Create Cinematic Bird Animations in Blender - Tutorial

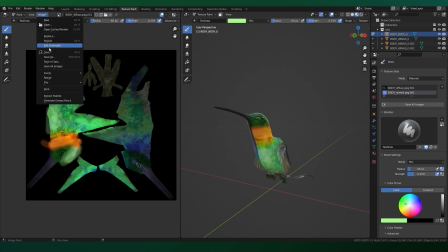You want to save this image and then bring it into a photo editor of your choice.
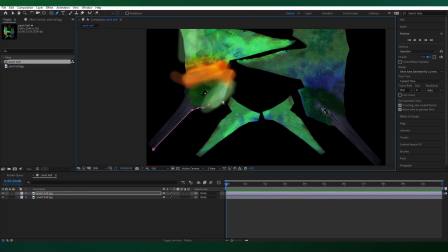I'm just going to use After Effects really quickly. And we're just going to duplicate a section of this and then flip it horizontally.
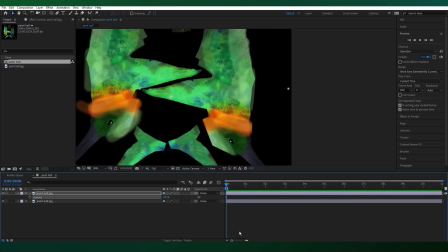And then we can match it as best as we can to the other side. And if we bring this out as an image and then use this texture, everything should look fine.
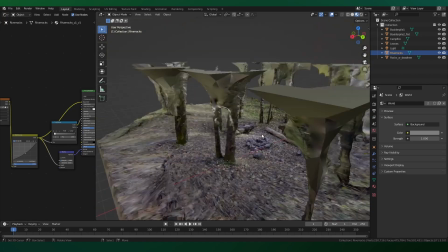Now we're going to build up the scene using all the 3D assets we've compiled and gathered.
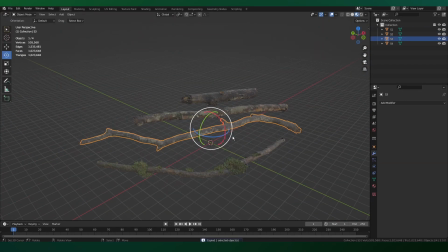So we're going to start with these sets of branches. We're going to copy and paste them in our scene.
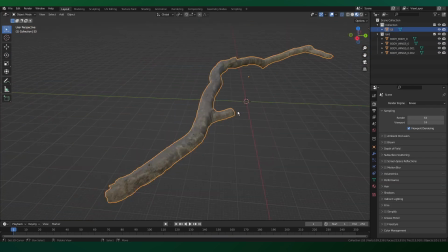This will give a base for the bird to stand on.
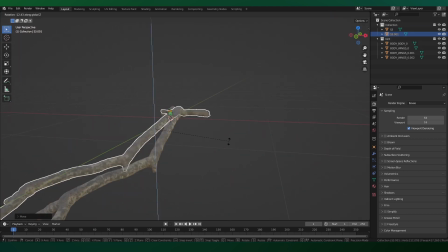And we're going to be duplicating this and rotating and just creating a little tree scene right here.
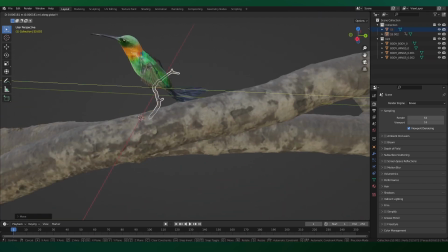We'll even create a little twig for the bird to stand on right here by scaling down.
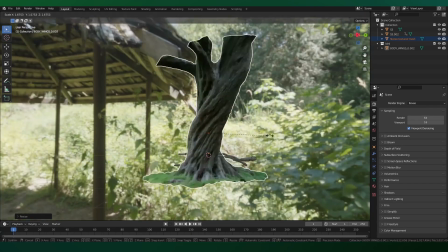We'll bring in our other assets that we found and just paste them.
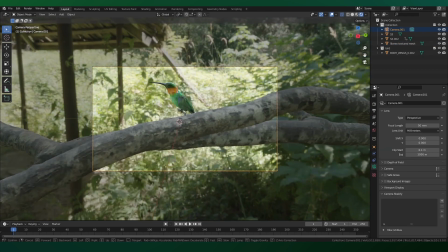Now is also a good time to add in a camera and really try to capture a point of view.
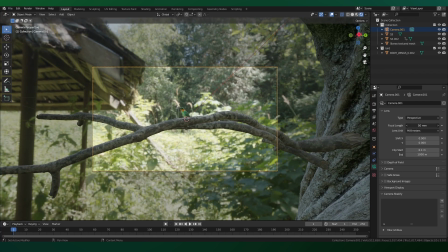You want to have a very tight focal length, as you want a shallow depth of field.
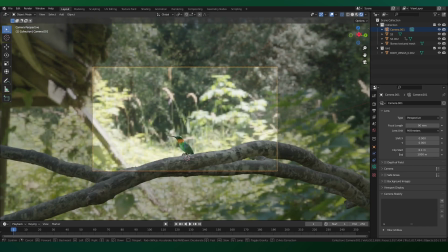And at this point, it's all about a matter of creative choice.
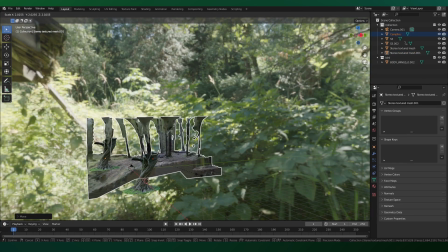Get to duplicate assets around, bring other assets in so that we could create a little mini forest scene.
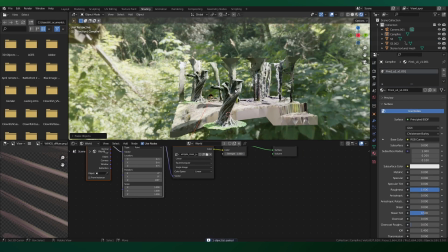We'll bring in a sun right here and then rotate it to where we want the lighting to be.
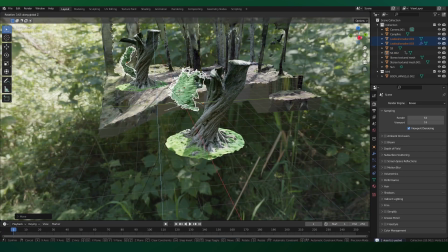I'll bring in these bush assets I found that when placed in the background, just give the forest some life and vegetation.
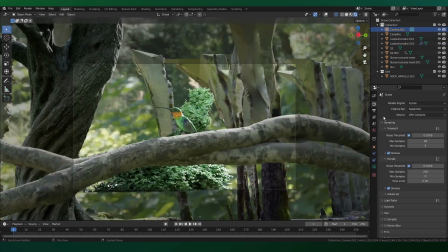Now is also a good time to refine some camera settings.
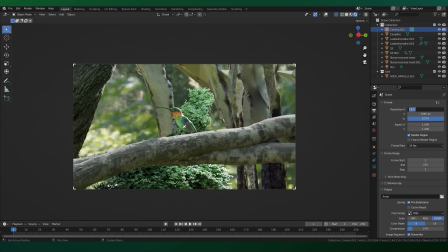So we can head over to cycles, increase the resolution width so we get a wider aspect ratio. We'll add in an empty, we'll call it focus, and then we turn on depth of field and then focus on that empty.
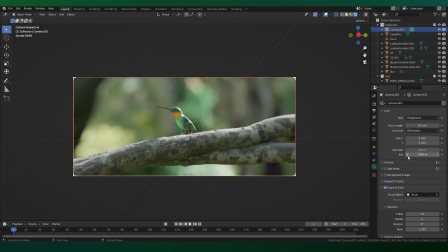Going to reduce the f-stop or aperture. And we're also going to increase the aperture ratio to 2 for a cinematic feel.
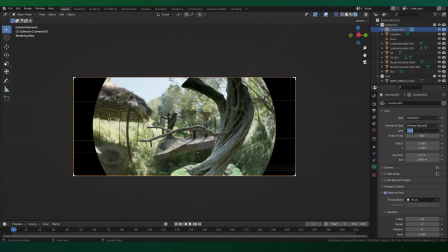And finally, we're going to change the camera type to panoramic and increase the lens to about like 70 so we can get a nice stylized curved lens effect.
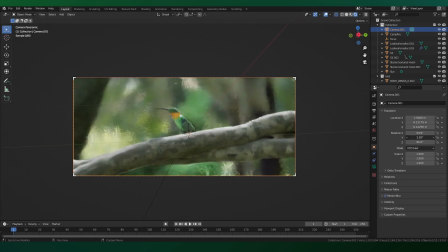Feel free to also mess around with the Y rotation of the camera to get a more cinematic feel.
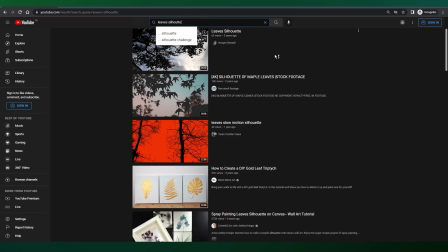And now we're starting to get a good looking result. Another effective asset I found were videos of leaf silhouette.
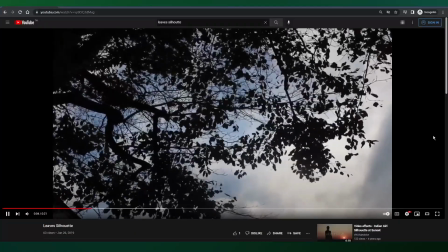And these are just shadows against the sky that we can use to cast real shadows in our 3D scene.
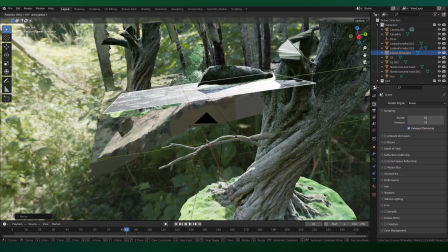I'll have a link in the description to download. You bring that into Blender, and then we'll mess around in the shading tab in Cycles.
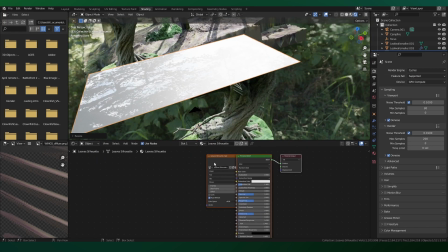So what we're doing here is we're gonna mix the video with a transparent shader, connect that to a mix shader again.
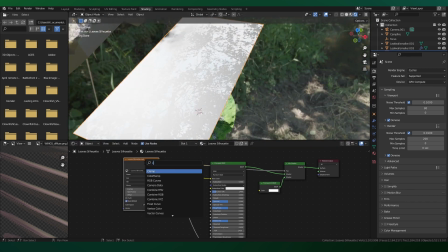To control this, we're gonna connect the video color into the factor, and then using a color ramp, we're just going to dial this in until we get only the tree shadows.
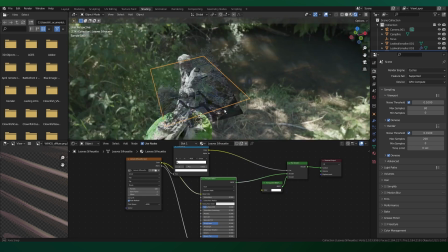You can sort of see the effect. Now we have a sort of moving tree shadow that can cast real light shadows in the scene.
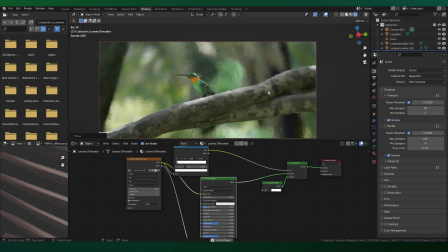I'm going to place this over our branch right here, and now we have a more lifelike moving forest in the scene.
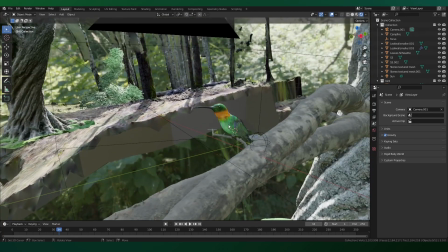And now we're ready to start rigging and animating this bird along other elements.
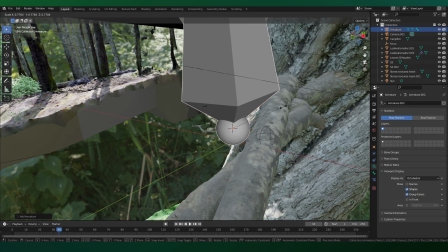So we're going to start by adding in an armature, scaling it down, and in the bone property settings,
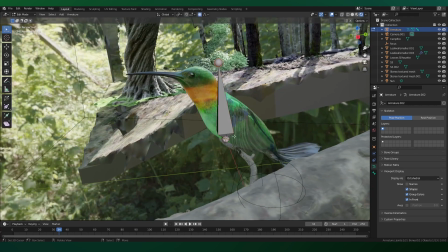we're going to enable in front so that we can see it in front.
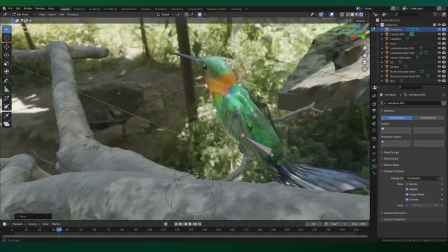I'm going to go to edit mode and adjust each point in place using 3D space to navigate.
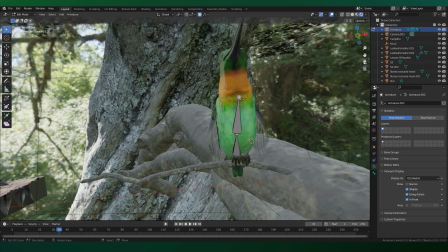We're then going to extrude just a couple of more bones along the body structure, along with one for the head.
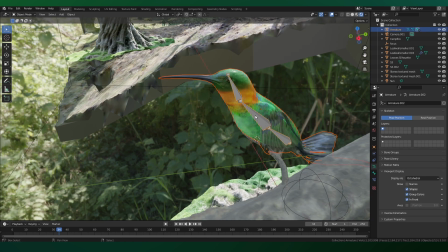We're going to select the body to the bone and we're going to parent it to armature deform. And if you go to bone and pose and start rotating things, nothing will happen. And that's because we need to assign weights to each bone. So we're going to select the bone to the object. Now we can select weight paint mode.
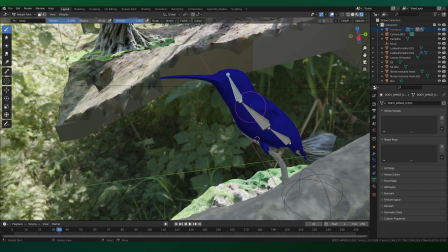And now we can kind of assign each part of the mesh to the bone.
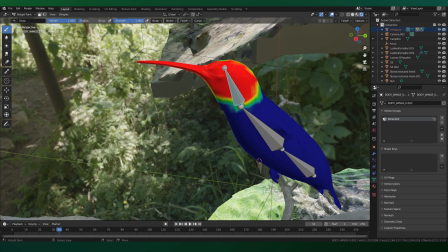So for this bone right here, I am assigning all of this head mesh right here.
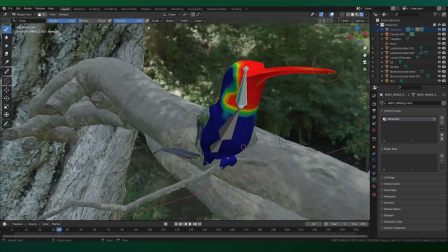So all the head is rotating with the bone. Do this for all the other body parts too.
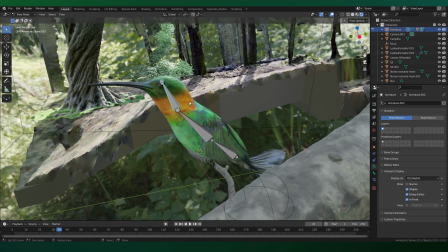And now when you rotate, you should have a pretty nice working simple rig.
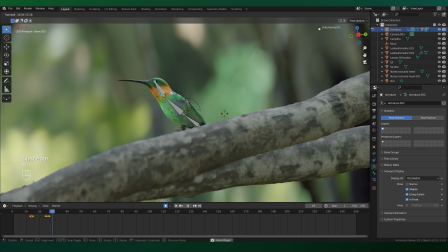To animate this, I'm enabling keyframe mode and letting the scene play out in real time while also moving the rotation space in real time.